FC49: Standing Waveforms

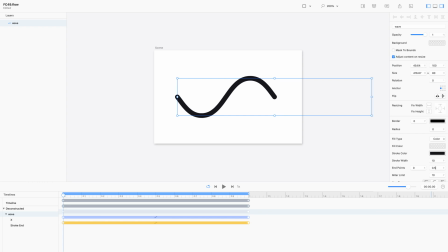[8:08]
Down all the way to 0.5. This is what we're actually drawing. And as it goes along, okay, it's drawing the rest of that shape.
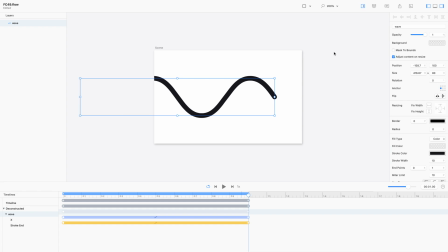[8:23]
So let's clip, zoom in, and play.
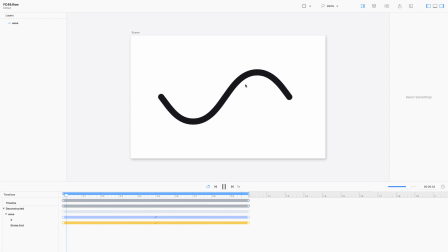[8:30]
You see? See, we're not changing the motion of our animation, but now it looks like this end is going up and down. See how that perception changes even though you see how that perception changes even though we haven't really changed the motion? Because it starts there and the visual part of that wave is in the exact same place. It looks like it's going up and down. Okay, it looks like it's starting to distort.
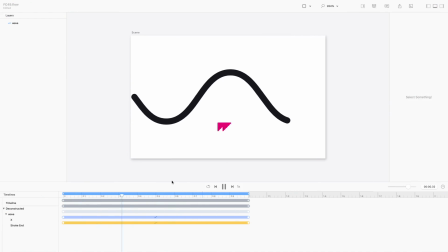[8:59]
Now the second part of this is that at the end
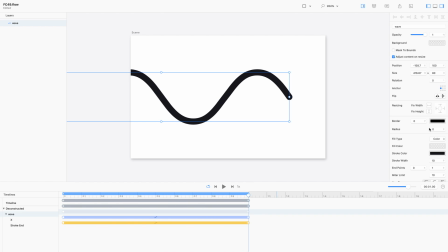[9:06]
of the animation, we're also going to bring that endpoint to 0.5. Now, why are we bringing that one to 0.5? At the beginning of our animation, the endpoints are 0 and 0.5. At the end of our animation, there's 0.5 and 1.
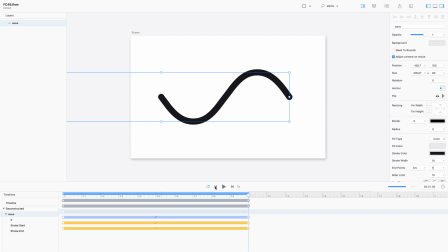[9:23]
So what's going to happen now is the beginning of the wave, or the beginning of the shape, is going to travel along at the same pace as the end of the shape. So it's going to draw from the beginning to the middle of the entire shape, and then as it's moving, it's drawing just half of that shape the entire time. All right.
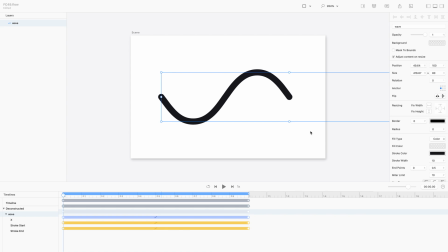[9:47]
This is what gives us that perceptual look like that wave is animating.
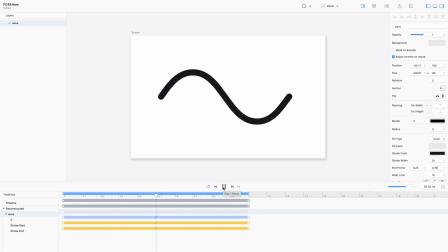[9:55]
Okay. It looks like it's distorting. It looks like it's kind of whipping, right?
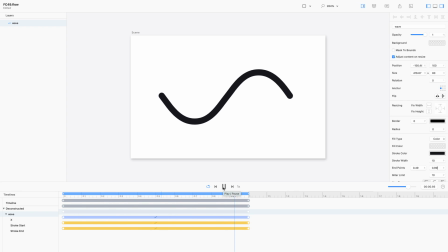[10:05]
Now, what else is happening here? We have an easing curve, and so it's giving us this pause at the beginning and the end. So our X motion and our stroke start and our stroke end motions are all in sync,
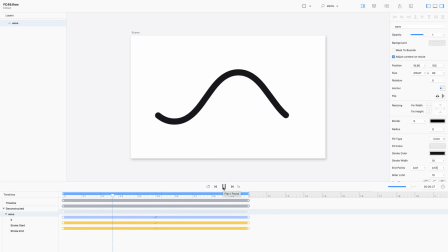[10:19]
but what is sort of causing it to not look like it's constantly going up and down is the pacing of the animation. And what we want to do is we want that to be nice and linear. So I'm going to select all three and I'm going to choose them to be linear.
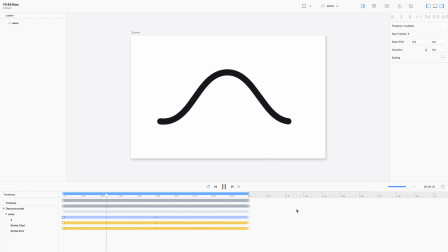[10:35]
I'm going to close that window and now I'm going to loop it. And there we have that standing wave. And if you
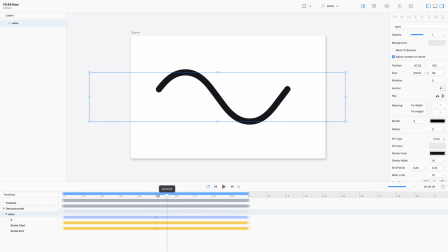[10:47]
select that object, okay, what's happening is it's moving. You see that? The shape is moving, the endpoints are moving,
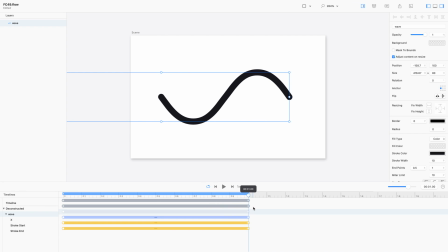[11:00]
but the center of the aesthetic part of that shape, the center of the stuff that's being rendered or drawn, it stays in place. It visually stays in place, even though it's not.
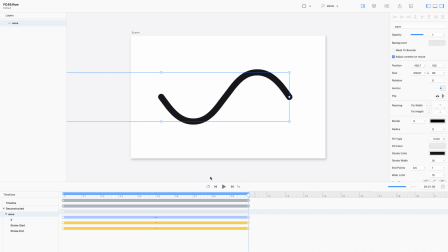[11:15]
And then because of the symmetry of everything, and symmetry is really important here, because of the symmetry of everything, the end state looks identical to the beginning state.
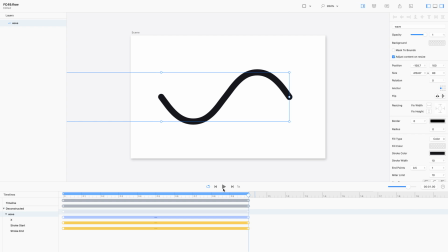[11:31]
See that? I'm just clicking forwards and backwards at the timeline to jump between the beginning and the end. And the only thing we can see changing is the frame.
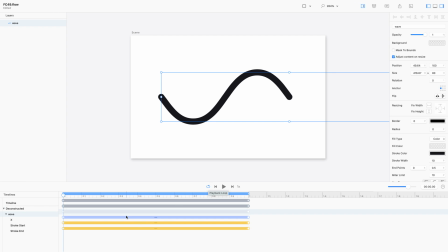[11:43]
And when it loops back to the beginning. So we turn on linear, everything is linear, and when it loops, it goes right back to the way that it looked at the beginning of the animation, and that gives us that nice,
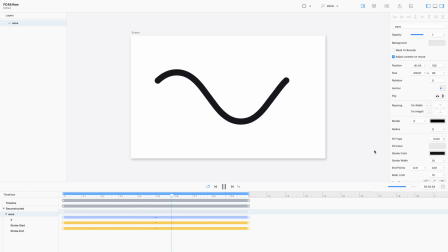[11:58]
consistent looking standing wave.
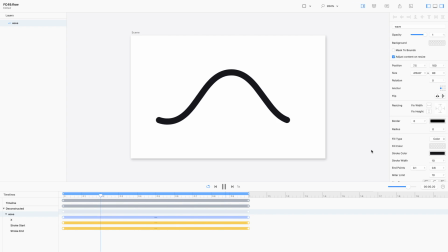Okay, so as I mentioned, symmetry is important.